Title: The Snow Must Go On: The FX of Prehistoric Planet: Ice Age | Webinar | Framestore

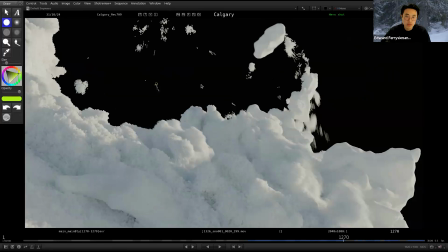2468s
So there are a lot of artifacts that we see here, and there's not a lot of motion blur computed correctly here, but it shows the idea that we were trying to achieve.
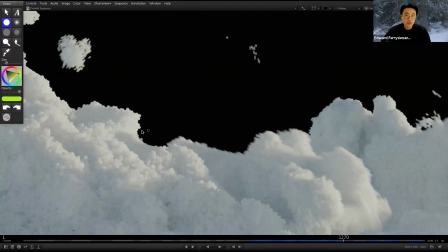2477s
So in this case, we have an uprest particle, but because we were rendering it as spheres, you can see that it looks very blobby.
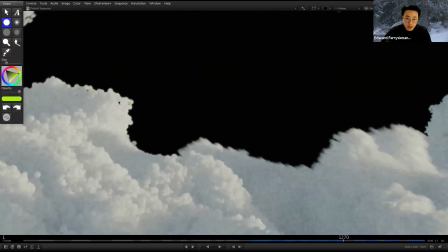2485s
So there's a lot of these kind of spherical look that kind of breaks the illusion.
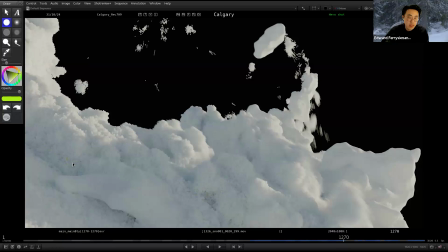2490s
And there's a lot of different dark patches here as well that affected or prohibited us to get that very clean, snowy look. However, if we convert this from spheres into disks, we were able to get a cleaner,
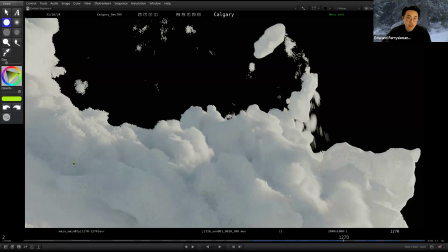2505s
a cheaper and cleaner sampling, as well as getting a bit of a breakup across the edge here.
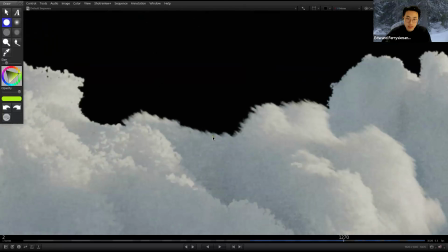2511s
So again, I'm going to break this back and forth. So switching it from spheres into a rotated disk allowed us to kind of not only save on our rendering,
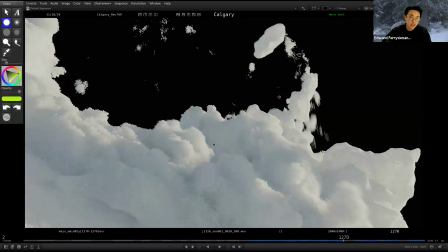2521s
but also get a cleaner look for much cheaper with extra complexity to it as well.
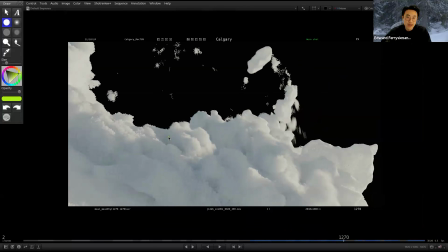2527s
Again, once you see it moving and comp properly, it definitely adds quite a lot to the lightness that we were after on this.
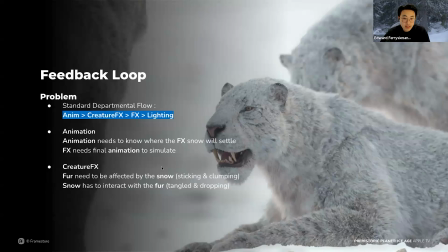2537s
So in terms of feedback loop, again, this is a standard department flow in Framestore or in a lot of visual effects houses. Usually you would have animation and then creature effects and then effects and lighting. So the complex bit on this is that animation needs to know where the effects snow will settle, right?
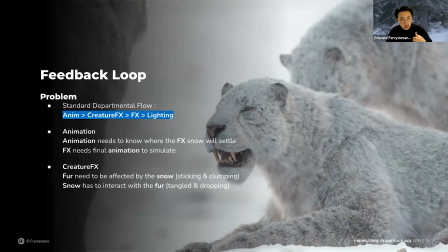2555s
So if animation has the sloth coming in across that mound of snow there, they need to know where the snow is going to fall and where the leg can step for the next time. However, effects would need the animation first to then trigger the snow so that the snow can roll around.
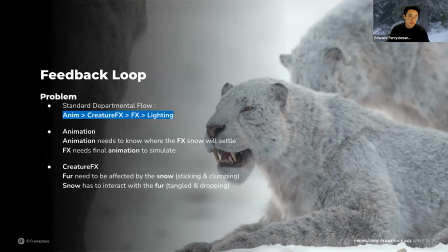2570s
How do you then communicate this kind of chicken and egg problem, right? Within these two departments. Same with creature effects. You have fur that needs to be affected by the snow. So the fur will need to hit the snow at the right time. For example, there's snow falling or snow rolling around, and the fur hits it.
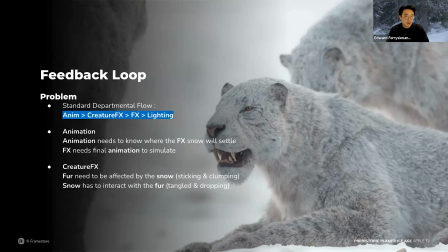2588s
For the fur to know where the snow is, we need to get the fur to then simulate an effects to begin with. So there's a lot of loop that we need to figure out from there. So the solution for that, in terms of the anim, is we have two different ground level. So we have a ground level and a snow level to define how thick the snow is.
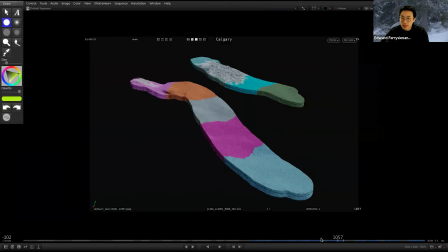2608s
What that means is, for example, in this case, if I go back to this one,
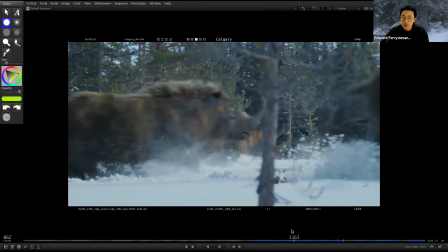2614s
maybe this one here, we would have two different ground.
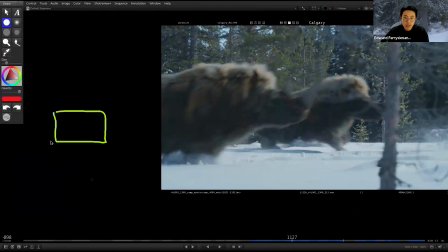2620s
So if we say have the animal as a block for now, and then we would have a ground level, which is the absolute ground truth without the snow. So animation knows to not animate the leg below this point. But we would also have a separate ground where we would say, okay, in this shot, we know that it's going to be roughly this deep of snow.
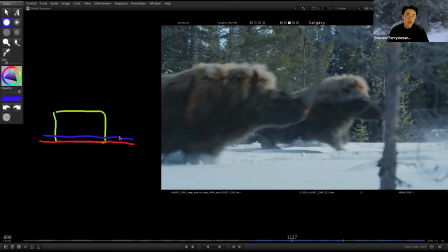2639s
So once we have those references, then animation can say, okay, in this frame, I know there will be roughly some snow in this area. I can try and exaggerate the kick up to be able to give effects interesting behavior in the simulation, for example.
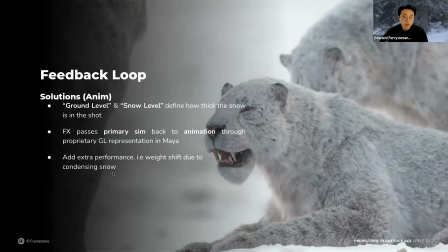2653s
Once we have that, we would then simulate the primary sim in effects, and then we would pass that back to animation using our proprietary visualization of the snow. So animation, once they run the second loop, will be able to see a rough, simple geometry representation of the initial sim.
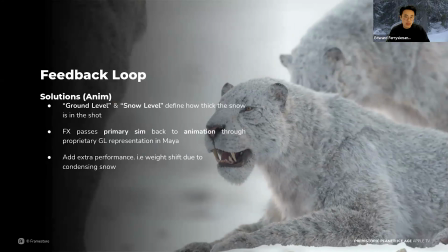2670s
That will then get passed to us in effects for extra performance and additional finaling, which then gives us the final look. Same with creature effects here. We have a curve representation of the fur that will then be given to us in effects.
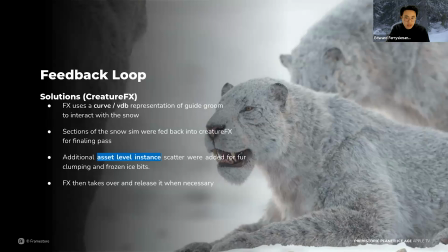2687s
We would then use that as a collider to give us an initial sections of intersections or initial interaction that we need in our first pass of the snow, and then we would pass that back to CFX, and then they would simulate again, and we would simulate again.
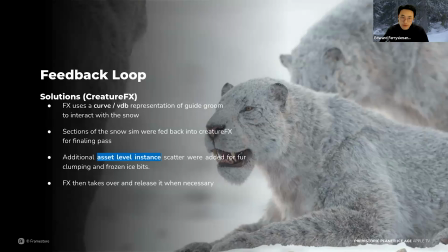2704s
It's not on every shot that we need to do that, but generally for the closer up ones, we do have to approach it that way. And then additionally, there's also an asset level instance scatter where we added fur clumping to the frozen ice bits.